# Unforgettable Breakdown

And that music just fit those themes, those ideas that I had completely perfectly. I also liked it because this piece of music isn't composed for a specific film or for a specific episode of TV or whatever. This was just a piece of music, and so it wasn't composed with certain beats, with certain moments in mind, meaning that I could really put my stamp on it as a filmmaker, that I wouldn't be forced to kind of edit around the music and edit to the beat of the music, and that the music would flow to the story as opposed to the other way around. So that was really nice. Now, some other potential pieces of music that I was going to use were Dr. Ford, a piece by Ramin Djawadi for the Westworld score, which is outstanding.
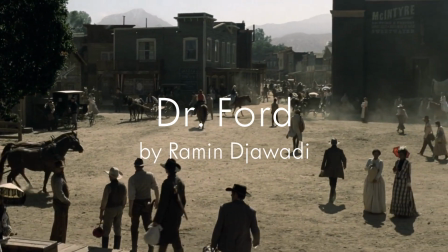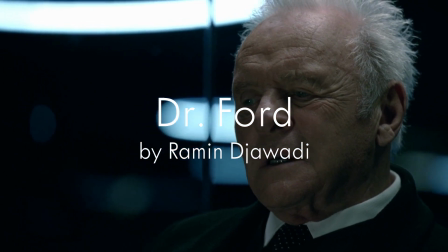And Wayward Sisters from the Nocturnal Animals score, which is also absolutely a stunning piece of music.
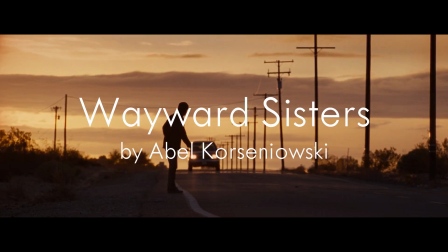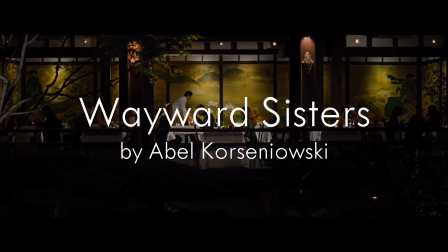But I thought that Max Richter's had the best feel, the best tone, and evoked what I wanted to capture in the best way. The editing process was relatively complex because I had to juggle 3 different stories going on at the same
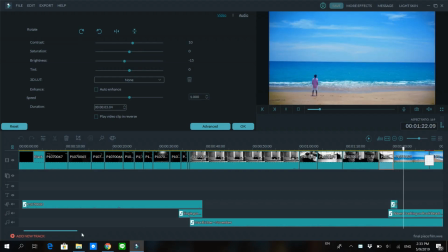1086s
time. I had to make sure that you kind of saw the connection. I didn't want to make it way too obvious, but I just wanted to suggest certain effects,
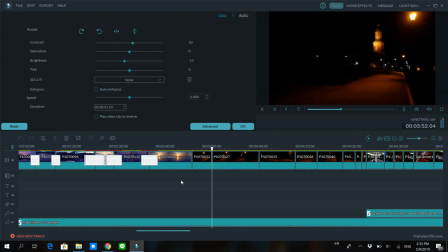1093s
certain visual beats, certain cues that kind of clued you into the connections between each story.
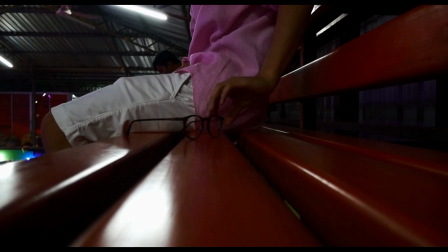1098s
For example, all 3 characters, at one point you see a close-up of glasses, and I rarely use close-ups in this film because when you use a close-up, you're basically telling the audience, look at this is important, you know, focus on this. And it's a bold statement when you use a close-up, I find.
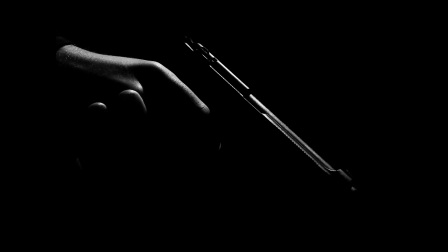1113s
I got a close-up of the gun, because, you know, that's a pretty important motif. I closed up on the glasses because that's one connective tissue, and the glasses almost serve as sort of like a metaphor for the writer kind of letting his guard down, letting his shield down, kind of becoming himself, if you will. And so I needed to make sure that when I was editing some of these close-ups, some of these shots, that they felt like they were connected to each other, despite the fact that the visuals were so, you know, drastically different. And when it comes to intercutting, when it comes to juggling different storylines and different beats, no one does it better than Christopher Nolan, in my opinion.
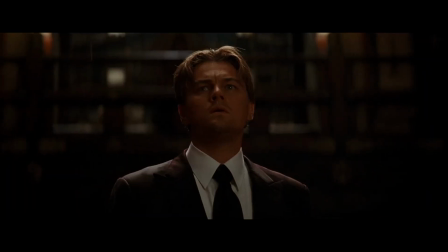1149s
So I really looked to him as an editor and looked at how he crafts these sequences through different stories having an effect on one another.
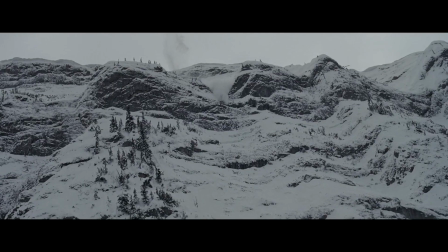1157s
He does this in a lot of his films, and really effectively, in my opinion. He does this to sort of show the connection between different sequences. And that was something I really looked at. The other aspect of the editing that was quite challenging for me was crafting tension. How do I show one guy pointing a gun at the other guy and make that feel intense?
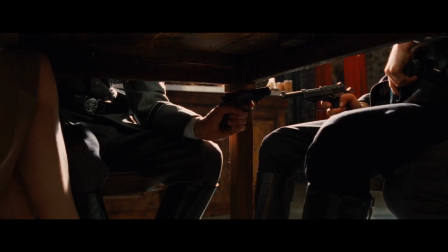1177s
And I looked at a lot of Hitchcock films, I looked at a lot of Tarantino films, I looked at Fincher, I looked at Nolan, I looked at a lot of different films in which you have these standoffs,
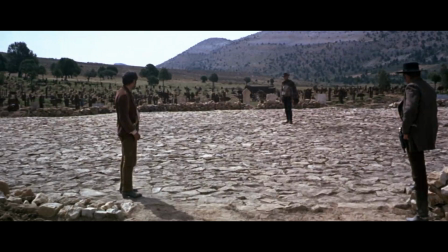1186s
and of course I looked at spaghetti westerns. I looked at all Sergio Leone's films, the shootouts.
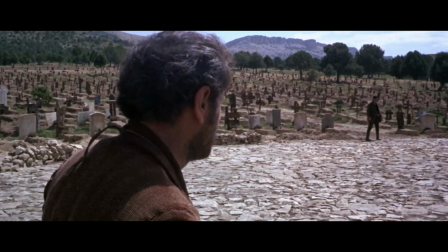1192s
How do you build tension? And for me, one of the important things was rhythm and shot length.
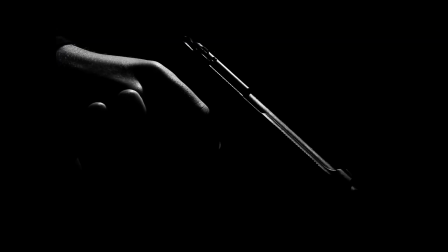1198s
For example, the opening shot of the film is 5 seconds long. The second shot is 5 seconds long.
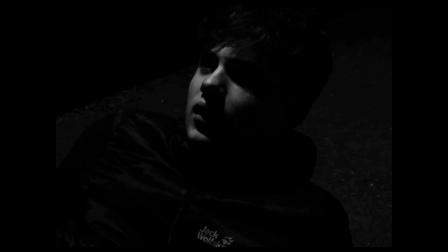1204s
And once you see the murderer, it becomes 2 seconds 20, and then 2 seconds 10, and then 2 seconds. And it almost feels like a pyramid, starting off with longer shots and then kind of building up to shorter shots through kind of decreasing the shot length to really create the tension. Basically suggesting to the audience that something intense is happening, everything's getting quicker, the pacing is getting faster, it's the build-up's happening. That was quite an important part for me. And in the ending scene, to kind of really bring the story full circle,
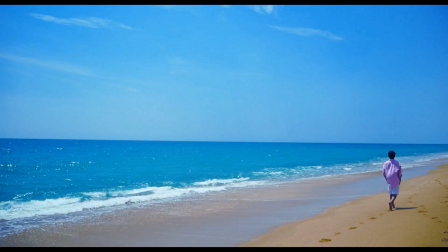1234s
I was sure to kind of add a shot of A and a shot of B to kind of
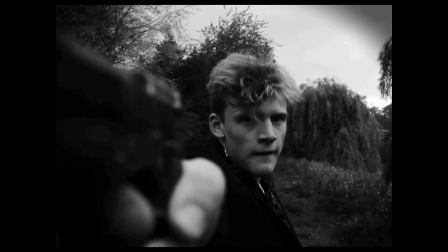1240s
finalize the idea that these two sides of the